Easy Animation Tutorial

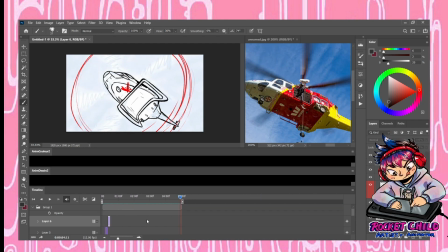[4:09]
Then I am going and applying a motion blur in a radial circle direction, so it is blurring the sketchy propellers even further
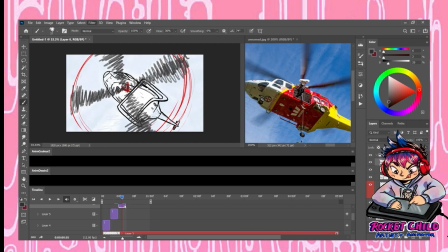[4:25]
to create that illusion of movement. Now I am playing around with the timing to make sure that it looks good when it's moving. And once I'm happy with that, I'm going to duplicate the frames that I have
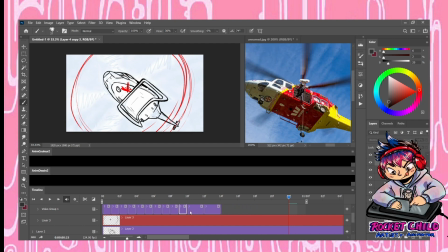[4:45]
so that they will repeat one after the other and create that animated motion.
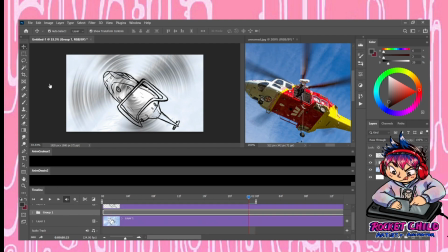[5:02]
Then I'm putting all of those propeller layers inside of a folder and keeping it out of the way,
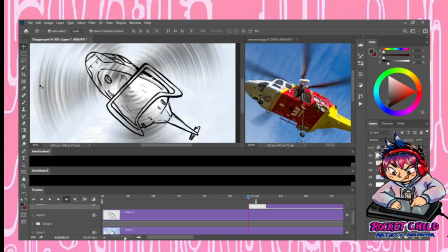[5:09]
so that way I know I'm not going to draw on it again, and I could see the layers underneath it. I find if you're working with lots and lots of layers, having grouping folders helps to organize things.
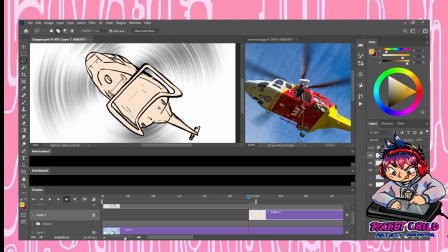[5:24]
So now I'm working on the general color for the helicopter. I put down a base, and then I'm adding some yellow stripes on it.
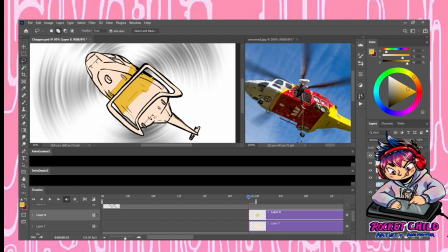[5:37]
Seeing as Westpac isn't sponsoring this video, I'm not going to do it exactly the same as the photo, but making it interesting. So it's just going to be white with yellow stripes. I'm making the main body of the plane a very, very light yellow,
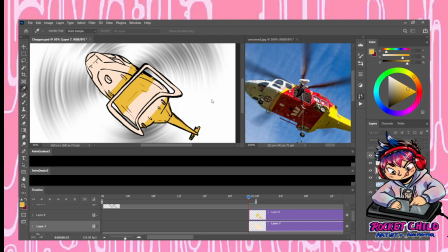[5:55]
so that way it's a bit more natural than just plain only white.
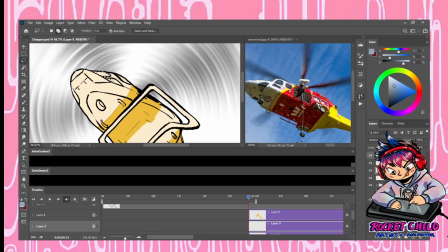[6:00]
And then using blue, a gray blue, to color in the windows.
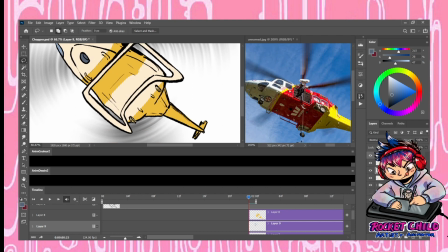[6:11]
The general color palette is pretty simple.
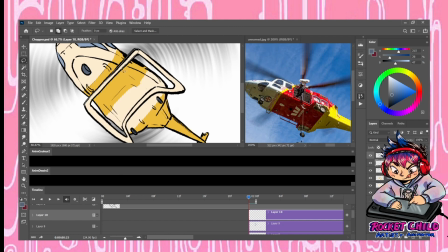[6:16]
The main detail is going to be added with the shadows, because this is a very interesting angle.
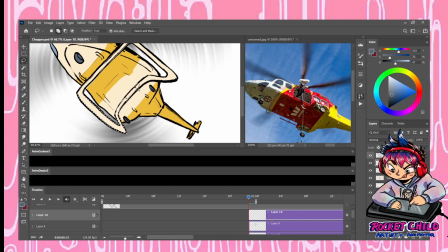[6:24]
Everything, you're basically looking up at the helicopter from the ground. Therefore, all the shadows are going to be on the bottom.
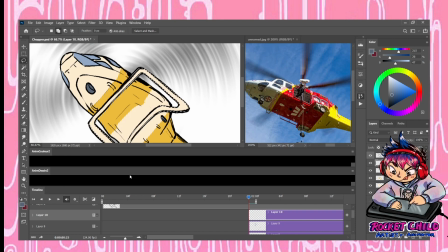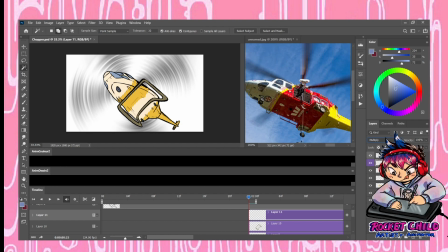[6:38]
So I've gotten a grayish blue color again,
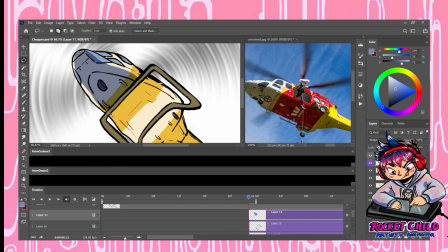[6:42]
and using the lasso tool, I am blocking out simple shapes for the first shadow layer.
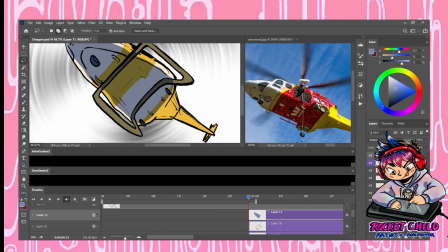[6:52]
How it usually works, because the sun is in the opposite direction, coming from the sky upon the roof, the outline still has that bright color glow, whereas underneath would be where the shadows are.
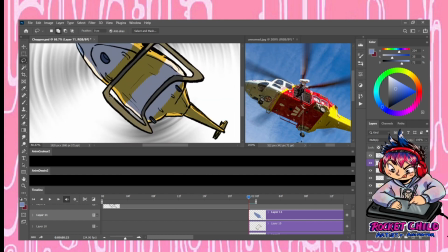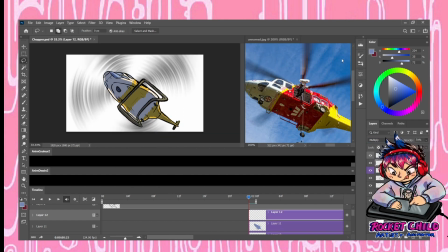[7:12]
Then I've gone with another layer using the same color on the multiply blending mode.
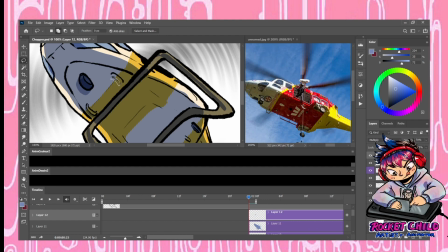[7:19]
I am putting in more details, areas where I think there'd be ridges or
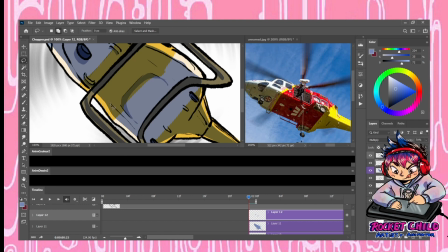[7:26]
textural variation would have their own separate shadow part.
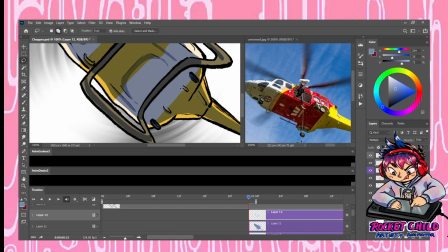[7:31]
Underneath the wheels, for example, I don't even know what these are called, these bracket things,
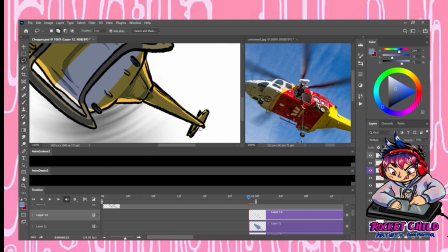[7:39]
underneath the plane, underneath the helicopter, would be metallic, so they'd have a different kind of shading to them,
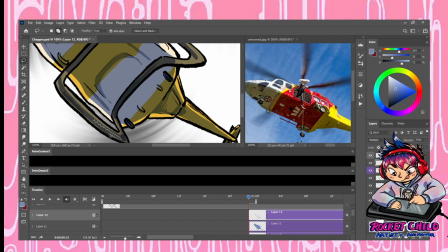[7:48]
very reflective. So I think in total there might be 3 or 4 different shadow layers.
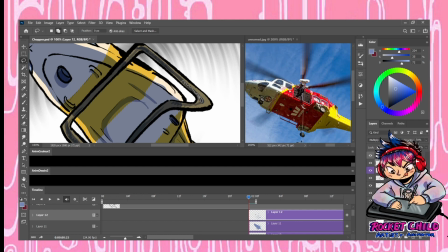[7:56]
I would lower the opacity for them, so each layer would be fairly light,
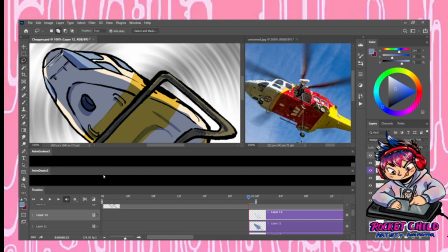[8:03]
but when they are combined together, they get stronger in the intensity.